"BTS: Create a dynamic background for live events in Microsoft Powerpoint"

My name is Ashley King and I've been a PowerPoint presentation designer for over a decade working on large-scale events all the way to small business meetings.
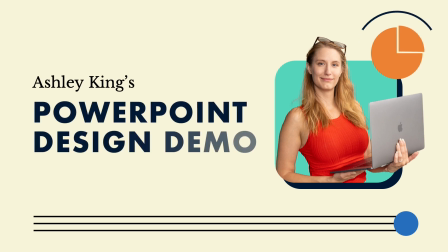8s
Here's a short sample of how I use PowerPoint to make a presentation look more cohesive and more interesting to an audience.
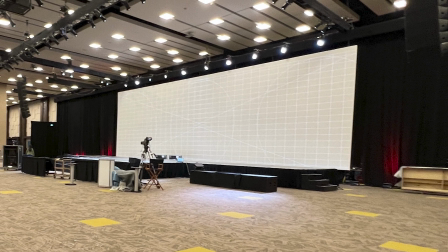15s
For this event, there was a large screen acting both as content and the backdrop for the stage,
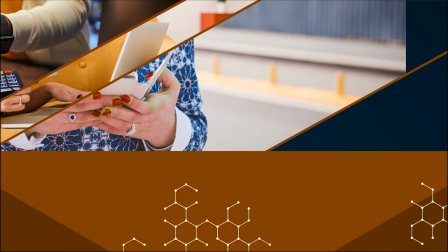21s
but these type of animations and techniques are usable for small-scale presentations as well. So let's run through it first.
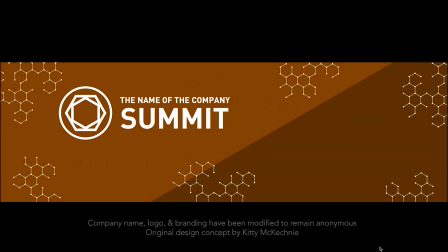28s
Right off the bat, we have a still that advances on a click so it can start whenever the presentation or event is ready to begin.
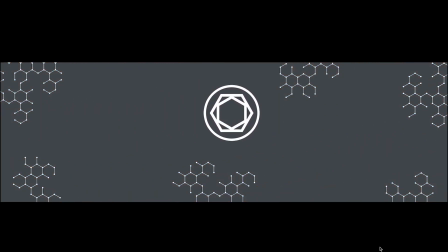37s
Next, we have an animation which automatically advances to a looping animation on the next slide. This slide advances on a click to allow for timing to be a bit flexible in case the presenter takes their time coming on stage or if there's a voiceover.
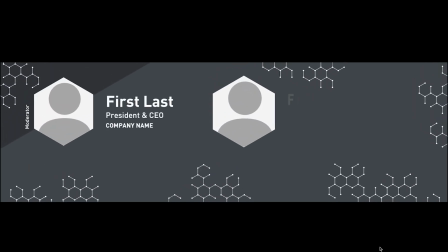55s
now the presenters come on the slide can also stay up as long as it's needed until the presenters actually start in which case when they
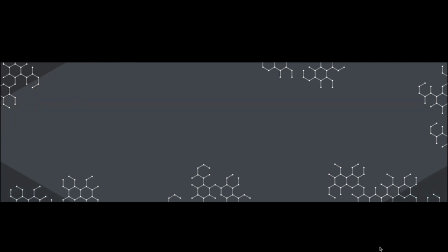64s
begin we click and in this case these presenters didn't have a
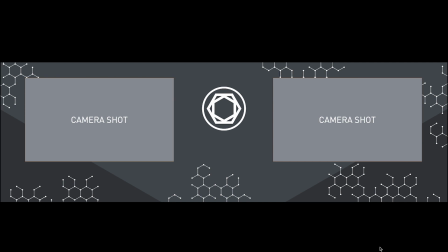69s
PowerPoint so instead it was camera shots shown on either side of the icon and
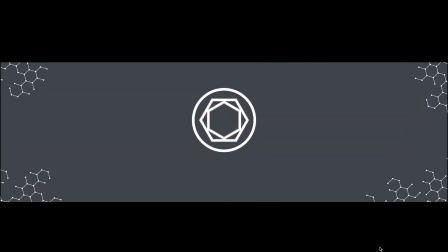74s
once their presentation was over we advanced to the next slide which brings on the logo and the name of the event and hold.
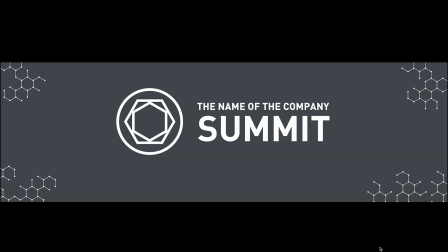83s
Again this can cover bringing on chairs for the next panel or simply to have something on screen during a voiceover introducing the next presenters.
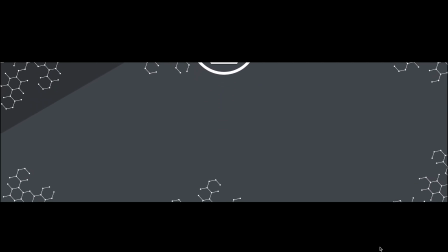92s
Once everything is ready then we can go to the next slide which wipes away the logo and the event name and automatically advances to the following presenter introduction slide.
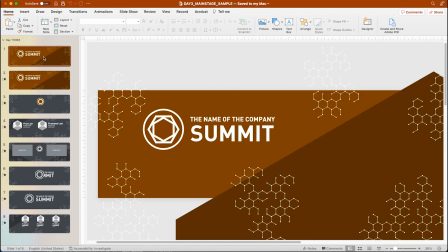103s
Let's dive in a little bit on how it's built. So slide one it's just a design still that advances is on a click. Slide two, and we have all the same elements, it's just now with animations that move the elements around.
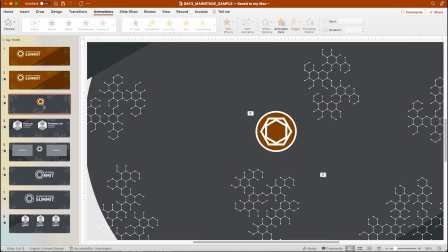119s
Now slide three, this slide starts off where the last one ends, which is probably the most tricky part about these types of animations, because it has to be perfect in order to look smooth. This slide also has an animation that is set to auto-reverse and repeat until end of slide which gives that pulsing movement.
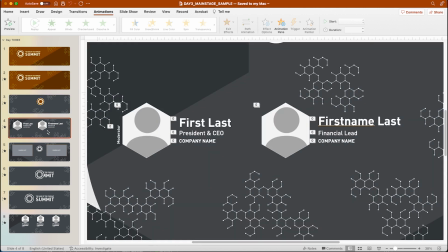141s
Slide four uses the morph transition which smoothly animates duplicate elements from one slide to the next and then there's also just some standard animations. So if we were to look at the morph transition and how that looks on there.
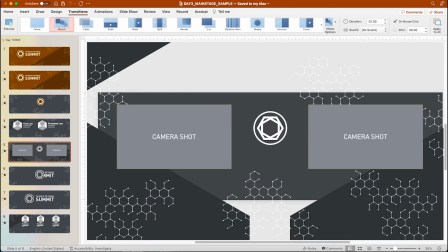160s
Slide five the camera shots weren't actually built into this presentation I just added boxes just to show where were for the event and this is basically how it looked.
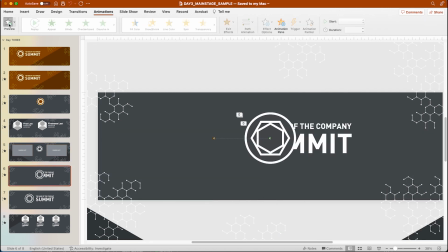169s
Once the presentation is over we have a logo that animates on and holds and
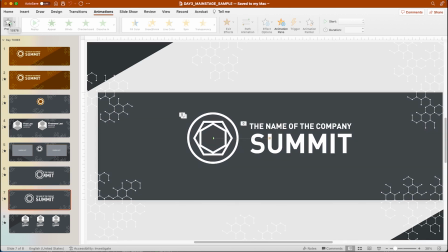178s
once clicked the next slide animates starting off where the last slide ended and automatically goes
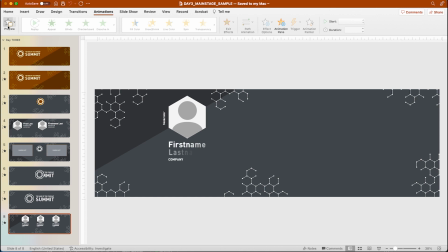184s
to the next presenter slot which animates on with standard animations and that morph transition again.
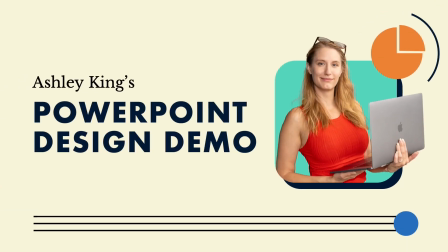193s
So that's just a small example of an actual event presentation that I created in PowerPoint that runs smoothly and
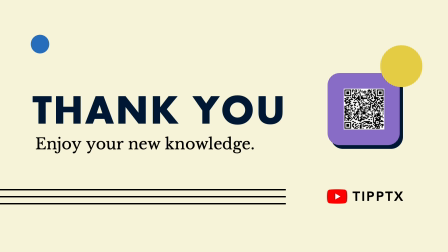200s
cohesively across slides that act more like a cued video background than an actual individual slide deck. I hope you enjoyed!